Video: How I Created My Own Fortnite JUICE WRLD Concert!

I know I haven't shown you guys the full concept yet, but obviously I have to somehow transition from each scene to the next one.
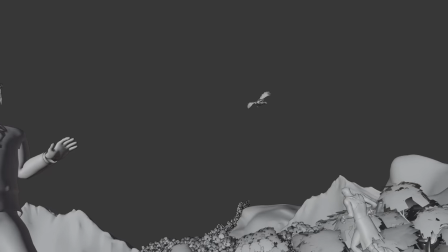Since I gave Juice WRLD the angel wings, what if he flies through the sky of the robbery scene, And the camera then kind of follows him into the ocean scene for Legends. Guys, I'm actually shocked at how good this worked.
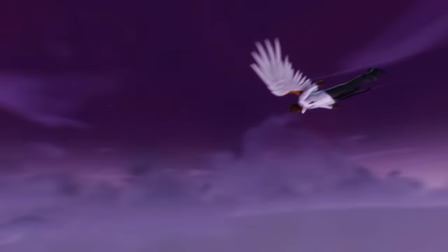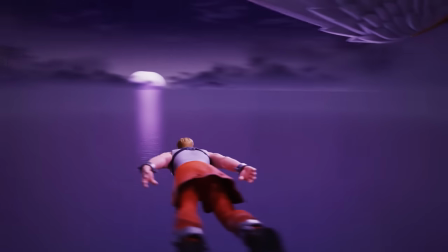The camera then goes back into the view of the player who is flying right next to him. I wanted to keep the scene simple, but it felt too empty. So I decided to add an orange rift type of lens flare, which randomly pops up and then flies towards the sun.
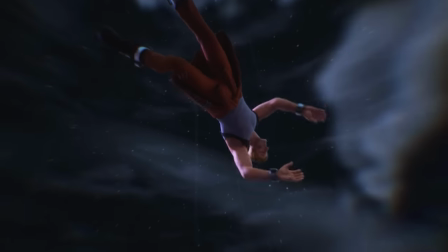For the transition to the next scene, I wanted the player to crash out of the sky.
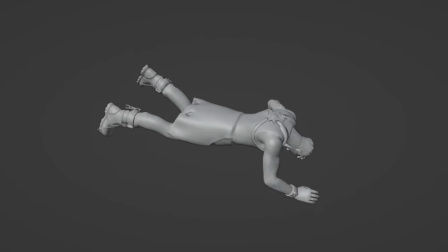So I got back into the motion capture suit laid flat on my piano chair, and then just basically started moving my hands and my legs really weird like I was falling out of the sky. Later in the 3D software, I could then take the pelvis of the character and just start rotating it around. And that actually turned out fine and worked surprisingly well. We are now 51 days in. I'm starting to get a little bit worried. This is now officially the longest time I've ever gone without uploading on YouTube in my entire six years since I started. It's not looking too great. I'm losing subs at the moment. But yeah, I'm hoping the effort I'm putting in this video is going to be worth it.
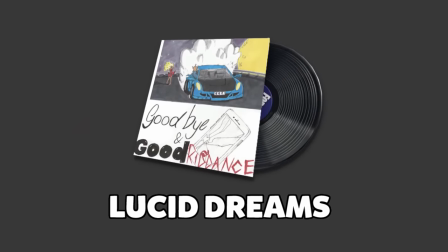We're halfway done. Time for scene number four, Lucid Dreams. The first few days, I worked on the transition.
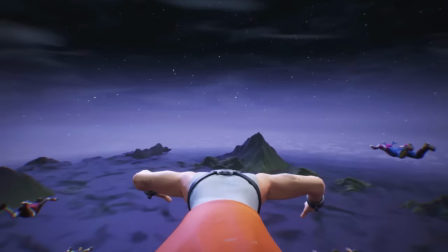I made it so the player catches himself and goes into the skydiving position. And then I added some more players to make it feel like an actual event.
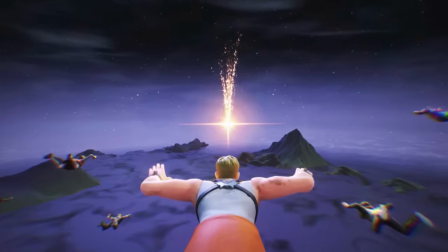I once again added in the lens flare, which is going to hit the ground and spawn in Juice WRLD. Day 55, I spent the entire day just watching videos of Juice WRLD perform. Day 56 is when I realized that I had a severe Bedwars addiction. I basically just played for two days straight.
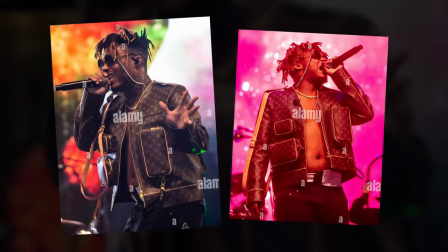Day 58, I got started on the outfit. And this is based on an outfit he wore on stage. I took the head and gave him glasses with pearl chain.
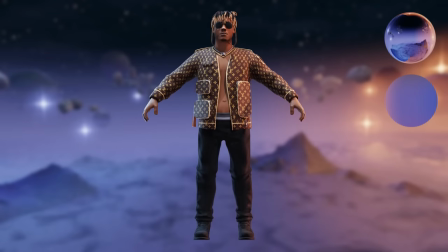I added the Louis Vuitton jacket with all the different bags and the two straps going around his body.
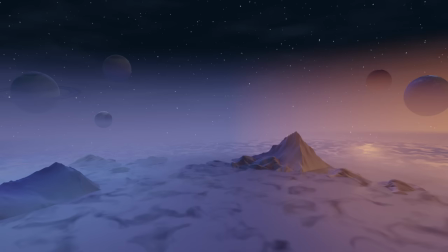For the scene, I started with a space background, added some mountains, added some planets, lens flares, and to finish it off, some space rocks floating around. On day 60, after a few more days of practicing and planning, I then recorded the motion capture performance. After that, I added some more effects and that meant the scene was done.
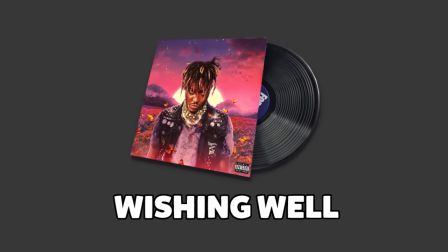That means there's only two more scenes remaining and the next one is Wishing Well. For the skin, I used the album cover outfit that I made in the previous video. We're 67 days in and I'm starting to realize something bad. I'm rushing certain things because I've been working on this project for so long to the point where all I want is to get done with it.
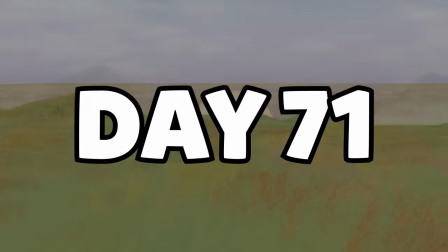This became obvious the next few days when I tried to recreate the album cover, but it just looked horrible.
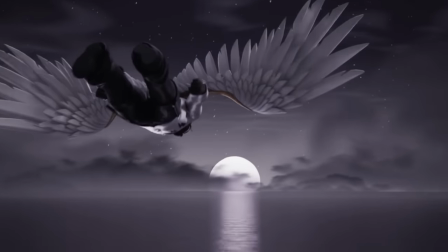I wasn't trying to make the best animations I could anymore. I was just trying to get them done as fast as I could.
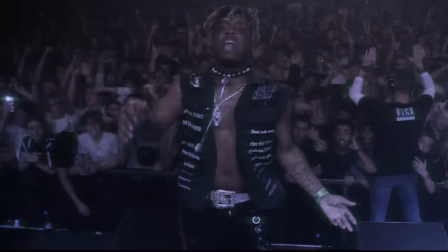All of this made me forget why I started this project. The goal was to pass on Juice WRLD's legacy to create something that will inspire people. So, I decided, it doesn't matter how long it's gonna take or how many subs I'm gonna lose. I will make this the best possible video.
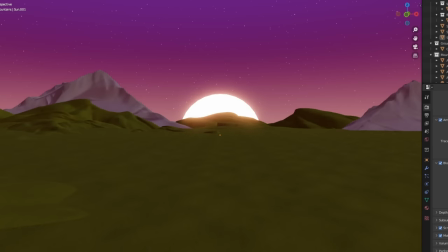With that newly found motivation, I kept going on the environment.
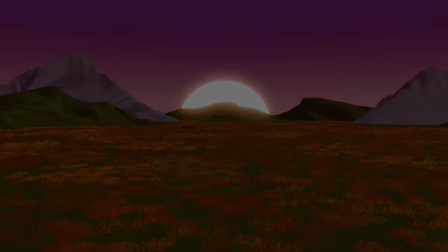And since I still couldn't get it to look how I wanted, I asked my friend Libby for help and he got it to look exactly how I wanted.
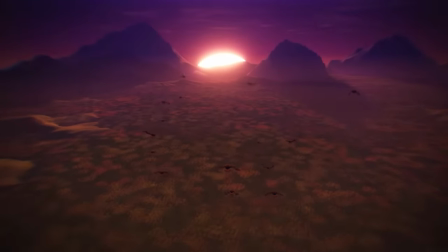Since there were birds and butterflies on the cover art, I decided to add those as well. I wanted to have Juice WRLD huge behind the mountains performing to his song.
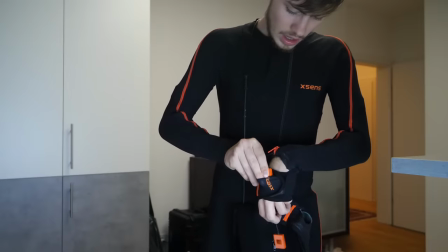So, I put on my suit. I put on my gloves. I put in all the trackers. I put on the headband and turned on some opera music.
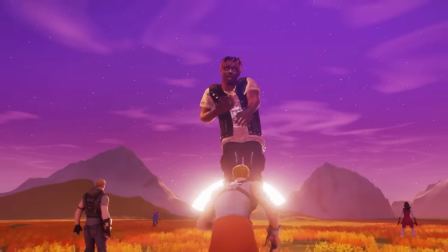It helps me concentrate, okay? And with that, it meant there was only one scene left to do.
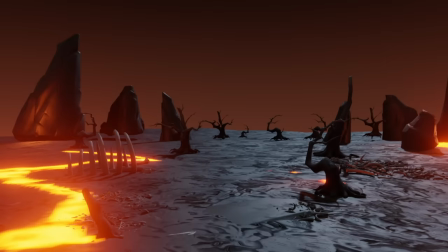Burn. For the skin, I once again recreated the album cover outfit. I also got help from Leewee again, as he provided me with the basics for the scene.
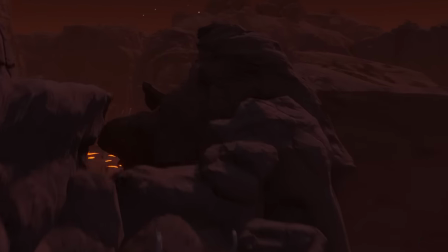I then expanded at the scene using rock assets to build a canyon with a lava floor where the player would fly through.
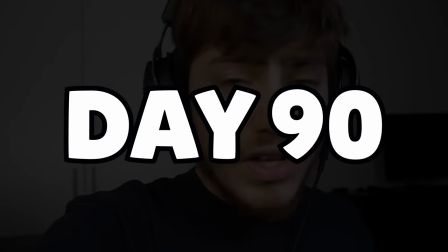The idea was to create a place resembling hell. I'm currently trying to create a transition from the normal world of the last scene to the hell scene. This right here is what I have so far and then in the hell scene I place down some rocks. They're basically just floating but the camera is gonna be really close moving down so that should be fine.
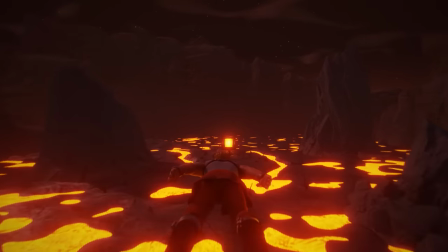He flies through the canyon before he then gets to the spot where Juice Wold is.